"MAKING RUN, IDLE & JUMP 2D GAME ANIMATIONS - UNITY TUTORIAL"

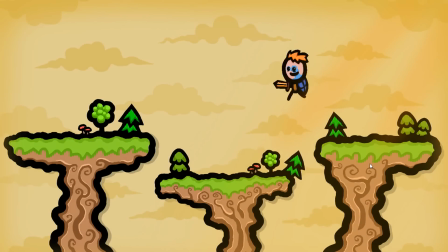[0:00]
Welcome back to Blackthornprod. I'm Noah, and in this tutorial video, we're going to dive headfirst yet again into the world of 2D game animation.
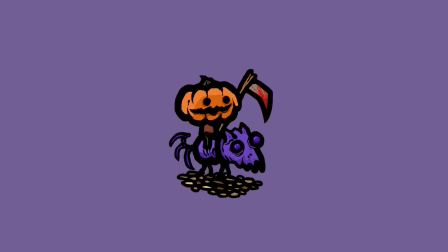[0:10]
Today, we're going to learn how to make cool animations for a platformer player character.
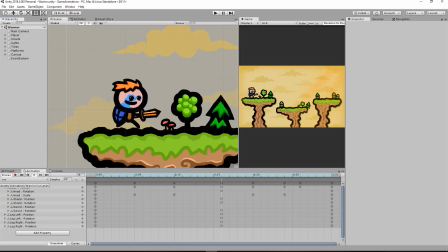[0:15]
We'll take a look at how to make appealing and fun run animations, idle animations, and how to make a really cool jump.
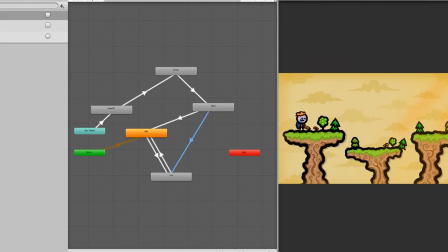[0:22]
We'll also take a look at how to make transitions between these various animations with the animator and some simple C# code.
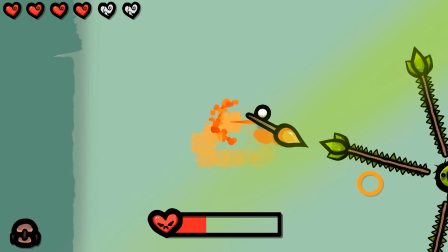[0:30]
Of course, tons of what will be shown and said in this video can be applied to any type of game and any kind of character.
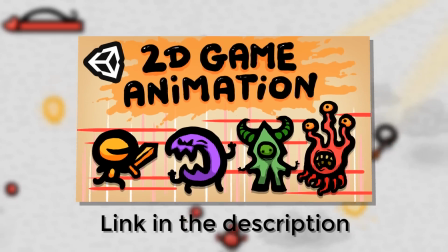[0:37]
Now, just before starting, I recommend you first check out this video I made on the basics of game animation in Unity.
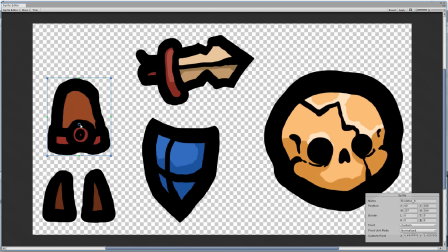[0:43]
There I show you how to draw animation-ready characters, rig them, as well as how to use Unity's animation timeline to bring your characters to life.
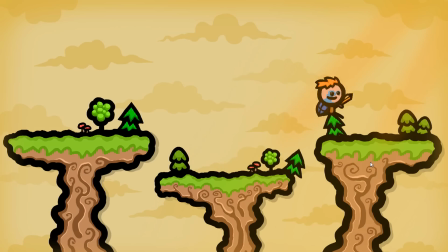[0:52]
If you know all this though, or have already watched that video, then let's jump right in.
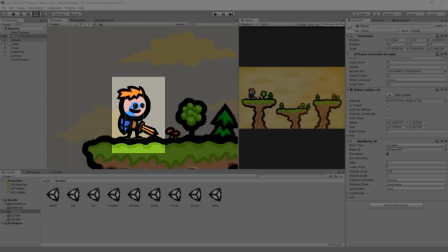[0:57]
So I made a simple humanoid player character. He's made up of a head, body, shield, sword arm, and two legs.
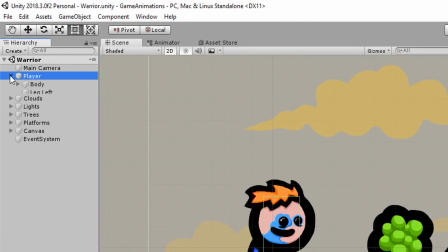[1:05]
I parented all his body parts to a root game object called player, so that when I move,
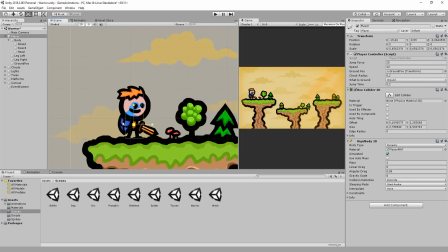[1:11]
rotate, or scale that object, all the body parts move, scale, and rotate with it.
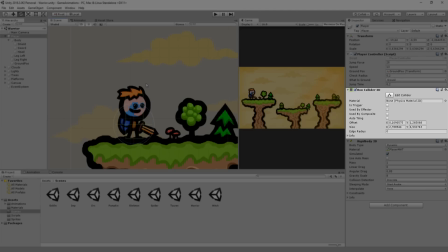[1:16]
Attached to this player object is a 2D box collider, rigid body, and platformer controller C# script.
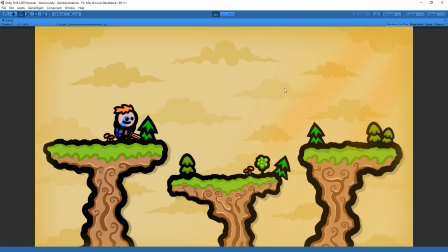[1:23]
This enables the player to be moved around the world and jump on platforms. If you want to learn how to do this, just check out my video on the topic. However, as you can see, there's no animations. As a result, the player looks very boring.
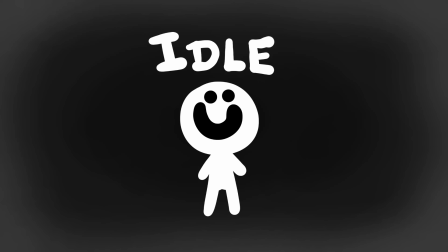[1:37]
So without further ado, let's make an idle animation. This is the animation game characters play when standing still.
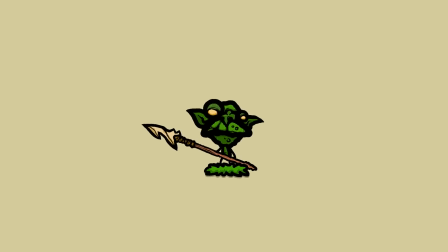[1:44]
Because obviously, even when characters stand still, they should still be moving a little bit. Such as have their chest rise and fall to look like they're breathing, or have bits of clothing move slightly in the wind, or have them blink once or twice.
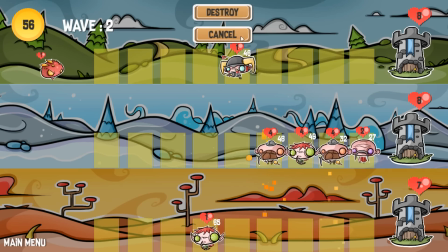[1:58]
This will make the character seem alive and not like some dead robot.
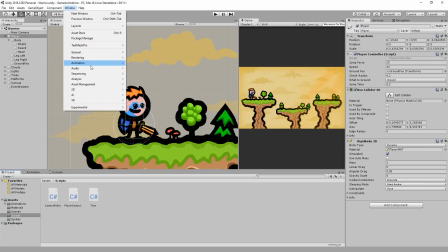[2:02]
So I'll open up the animation timeline by heading over to Window, Animation, and Animation again.
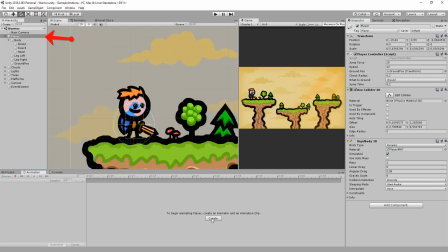[2:09]
Then I'll select the player root object and choose Create New Animation.
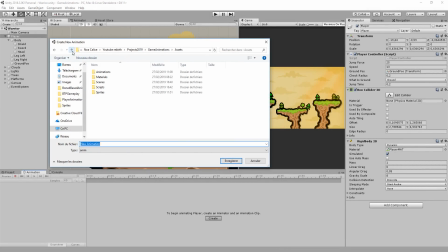[2:14]
There I'll save my idle animation inside a folder called Warrior Player.
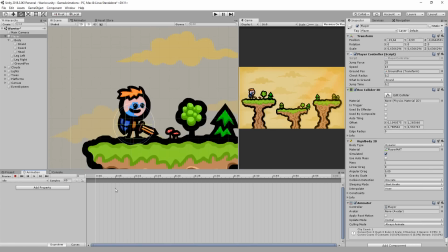[2:19]
So first of all, I'll set keyframes for the body. And then move the last keyframes to about frame 20 to make the idle loop a bit faster than 60 whole frames, so 1 second. Then at about frame 10, I'll move the body of the character up a bit.
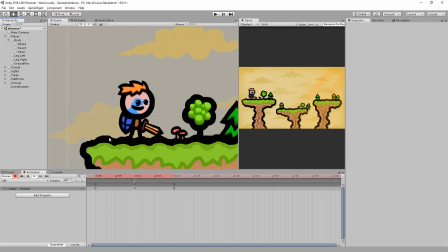[2:37]
And hitting play, you'll see that the character already looks more interesting, like he's breathing. Of course, it still looks very stiff, so let's add some overlapping action to this animation by adding position keyframes to the head.
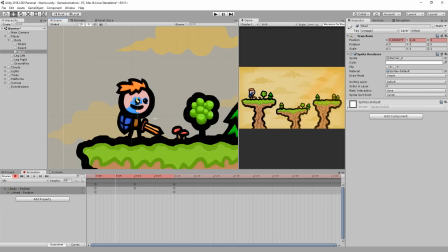[2:52]
And then at frame 5, I'll move the head down a bit, and at 15, I'll move it up. And you can see that things look much smoother in action already. Now, of course, it's very important that in this sort of animation, things loop.
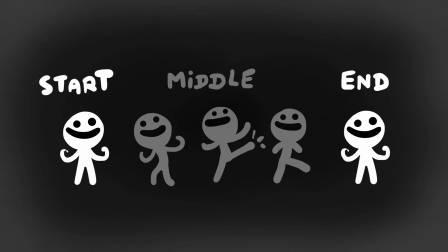[3:05]
In other words, the start and end of the animation must see the character with the same position, rotation, and scale. If not, there will be some ugly snapping.
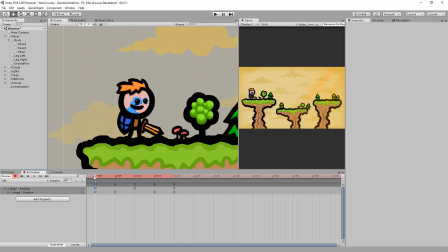[3:14]
To make sure that the animation is indeed the same at the start and end, simply select the first keyframes, hit Ctrl+C on your keyboard to copy those, and paste them with Ctrl+V at the end of your animation.
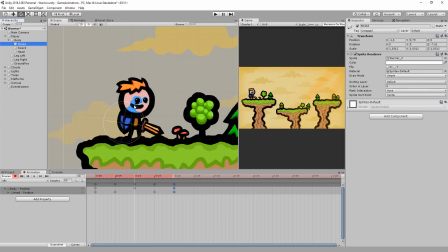[3:29]
Awesome. Next up, I'll select the sword and shield and rotate them slightly at the middle of the animation to create some more movement. It's often a good idea to move each body part ever so slightly in an animation. This makes it feel more alive and believable. It's just more interesting than something static.
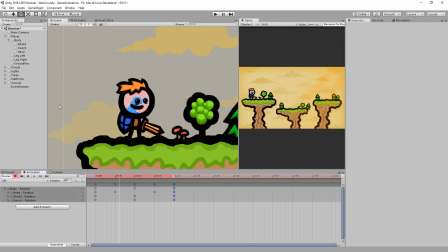[3:47]
And to finalize this idle animation, let's add some squash and stretch. So I'll squash the head a bit at frame 5 and stretch it just a tad at frame 15. The more squash and stretch you add, the softer and more cartoony the animation will appear.
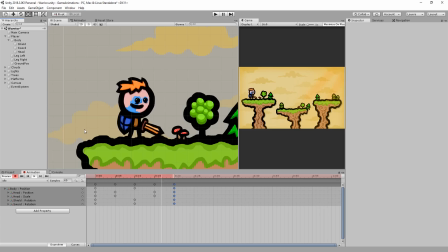[4:04]
So yeah, don't add too much if you want your game to look realistic and serious.
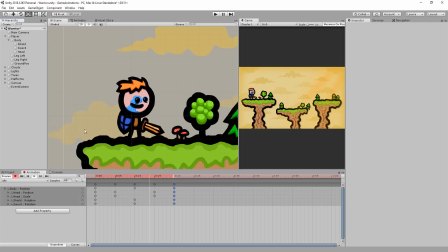[4:08]
And that's about it, we have an idle animation. Now let's move on to the run animation.
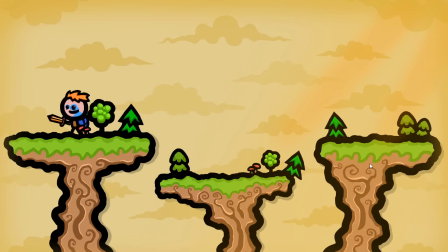[4:14]
The player will be seeing a lot of this one. Well, whenever he moves left or right actually.
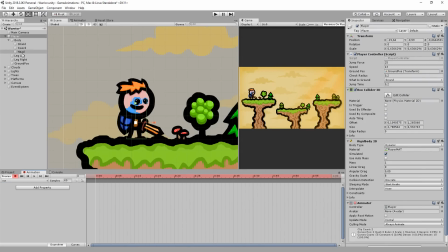[4:22]
So I'll create the first pose, this one featuring the character with his legs stretched apart in full swing.
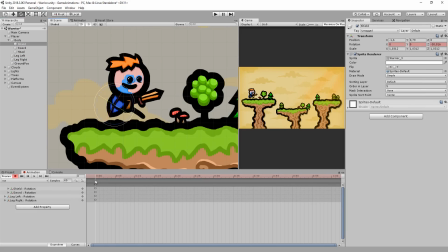[4:29]
I'll also rotate the weapon up a bit. Now I'll copy these first keyframes and paste them at the end of the animation. I think I'll make it last no more than 20 frames. I want this animation to be fast and dynamic after all. And of course, don't worry, you can always change pretty easily the speed of your animation later on.
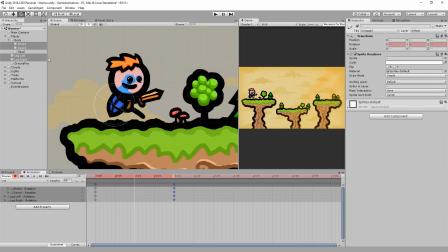[4:48]
Anyway, I'll now go to frame 10 and rotate my legs in the opposite direction. This way they appear to move back and forth like in a real run. I'll also rotate my sword down just a bit. I don't want him swinging it like crazy in this case. Same thing for the shield.
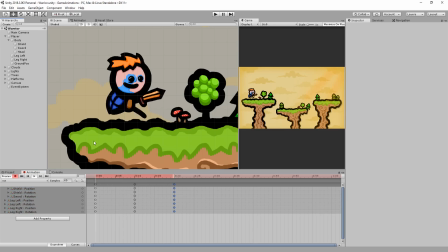[5:05]
Now, the animation still looks really bad. This is because we need to create the down and up poses.
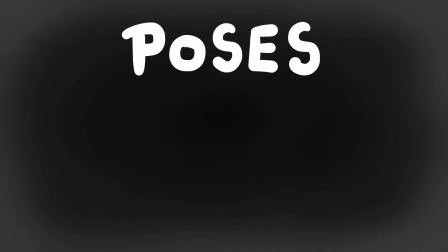[5:11]
Basically, in a run, there's a few key poses the character goes through. The contact poses, which are the ones we just created.
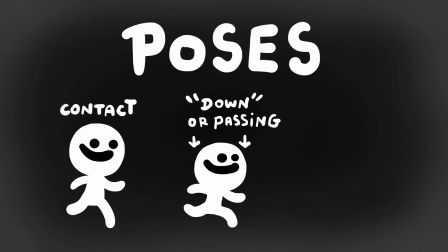[5:19]
Then there's the down pose. This is when the character puts his weight on one leg and squashes down a bit, just to leap in the air after that with the up pose.
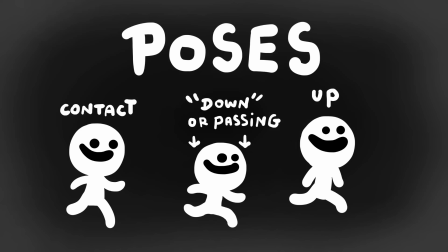[5:29]
During the up pose, the character is usually a bit higher and more stretched than during the contact pose.
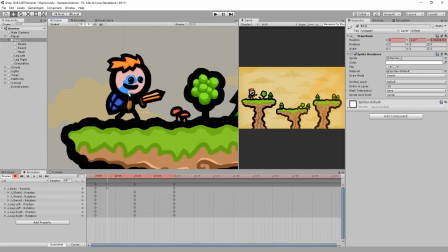[5:35]
So with that said, I'll grab the character's body and move it down at about frame 3, and then move it up at 7. Don't exaggerate this too much or you'll get a weird jittery up and down motion, and I'll copy these keys and paste them here.
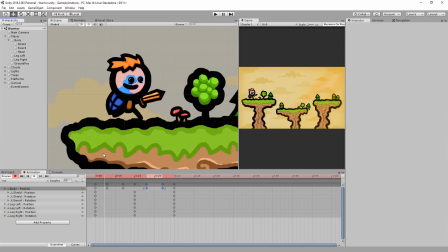[5:50]
And now you'll see that the run animation already looks a lot better. At this point, you can add some squash and stretch to the character. For example, I'll squash the head just a bit during the down poses and stretch it a little for the up poses. And so here's my final result. Of course, this is a simple cartoony character,
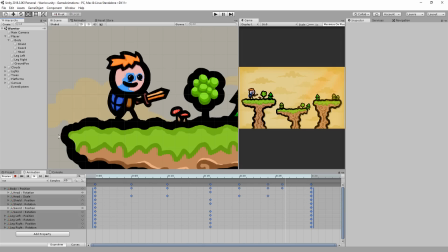[6:09]
and creating a run animation for a more complex or realistic character will take more time and require slightly more poses, but hopefully you've understood the basics. Now, chances are high you're not too satisfied with the speed of the animation. Just remember you can drag a marquee over all your keyframes to select them,
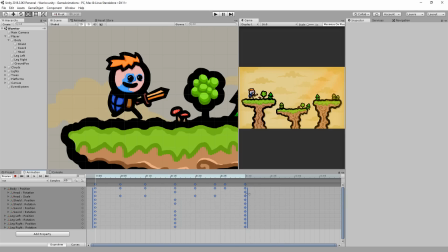[6:27]
and then left click on this blue bar to squash your keys together, or pull them apart. Squashing them will speed up the animation, and pulling them apart will slow it down.
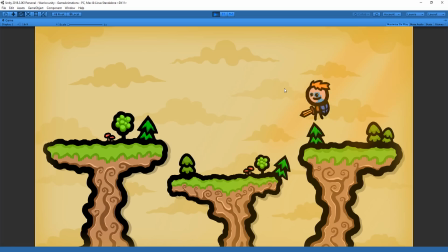[6:37]
So yeah, for a character moving at this speed, I think a run that goes like this is cool.
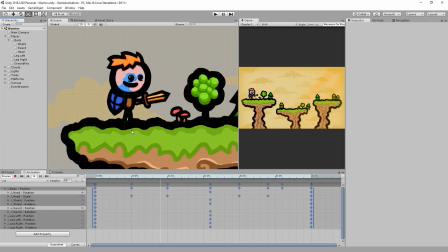[6:43]
But of course, I'll probably need to adjust this a bit once the animations are tied in with what the player is doing in-game.
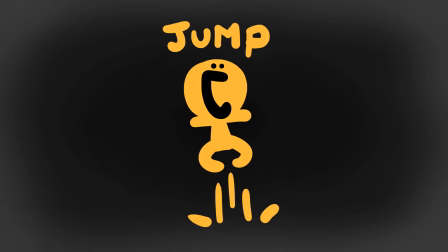[6:50]
Next up, we need to make a jump. So I'll create a new animation called Jump.
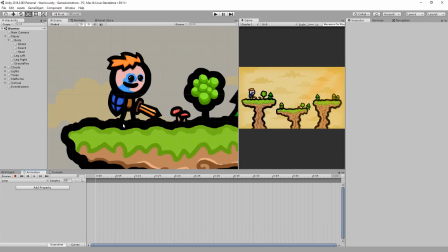[6:55]
Now, the actual C# code handles the player character moving up and then falling back down.
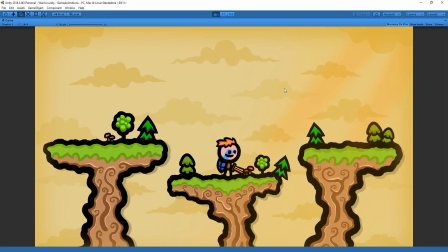[7:01]
So we don't want to animate the player moving up and down with this animation.
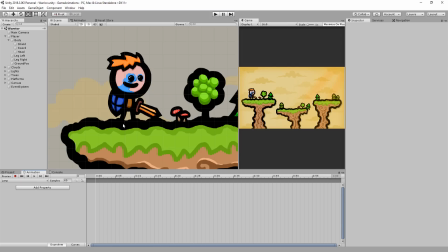[7:05]
That will just interfere with the code and make for some very weird jumps. Instead, we just want to get the player in a jump pose, so legs apart and body leaning slightly backwards.
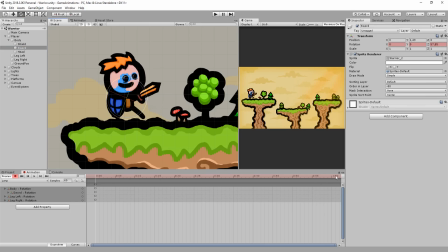[7:17]
And to make the jump a bit more interesting and less static, I'll gradually get those legs moving apart even more for a duration of 1 second, as well as get the body leaning back even more. And that's it.
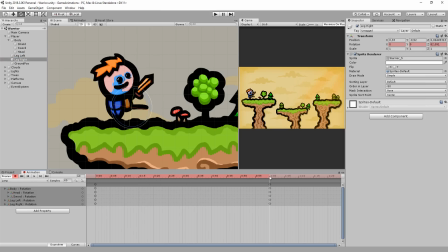[7:29]
This will look great in action, and don't worry, you can always come back later and tweak your animation once you see how it fits in with the player controller.
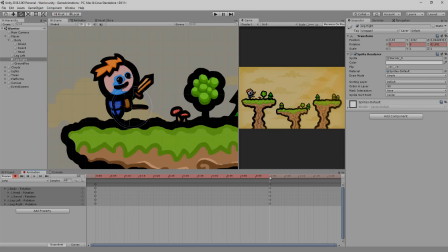[7:37]
For now though, we only have two animations left to make, a takeoff and landing animation.
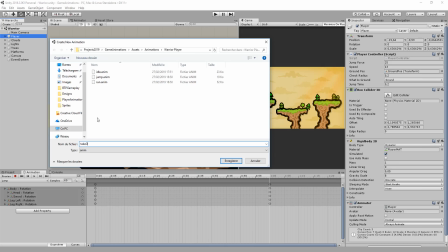[7:44]
We'll play the takeoff animation just before the jump. This is just one pose that sees our character stretched out, basically leaping into the air.
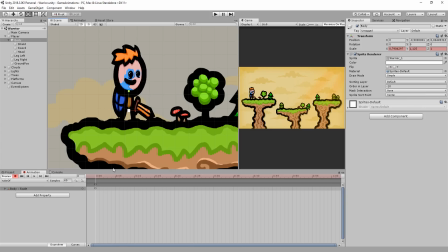[7:52]
This will make for a really nice cartoony stretch as the character leaves the ground for his jump.
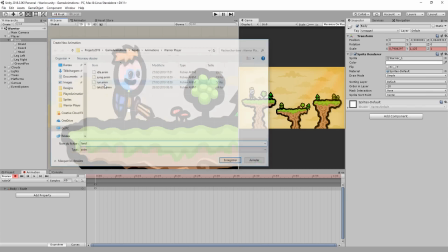[7:57]
And then I'll make an animation called Land, and here I'll just get the character squashing slightly and then bouncing back up a bit.
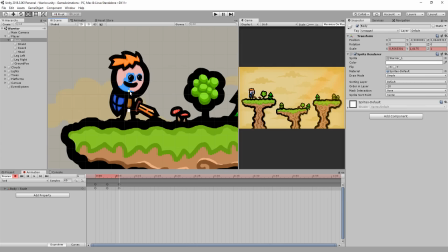[8:04]
So when the character lands back on the ground after his jump, he'll squash a bit, making the jump feel more impactful, giving the character more weight, and just all in all making everything look cooler. So there we go, we have 5 animations.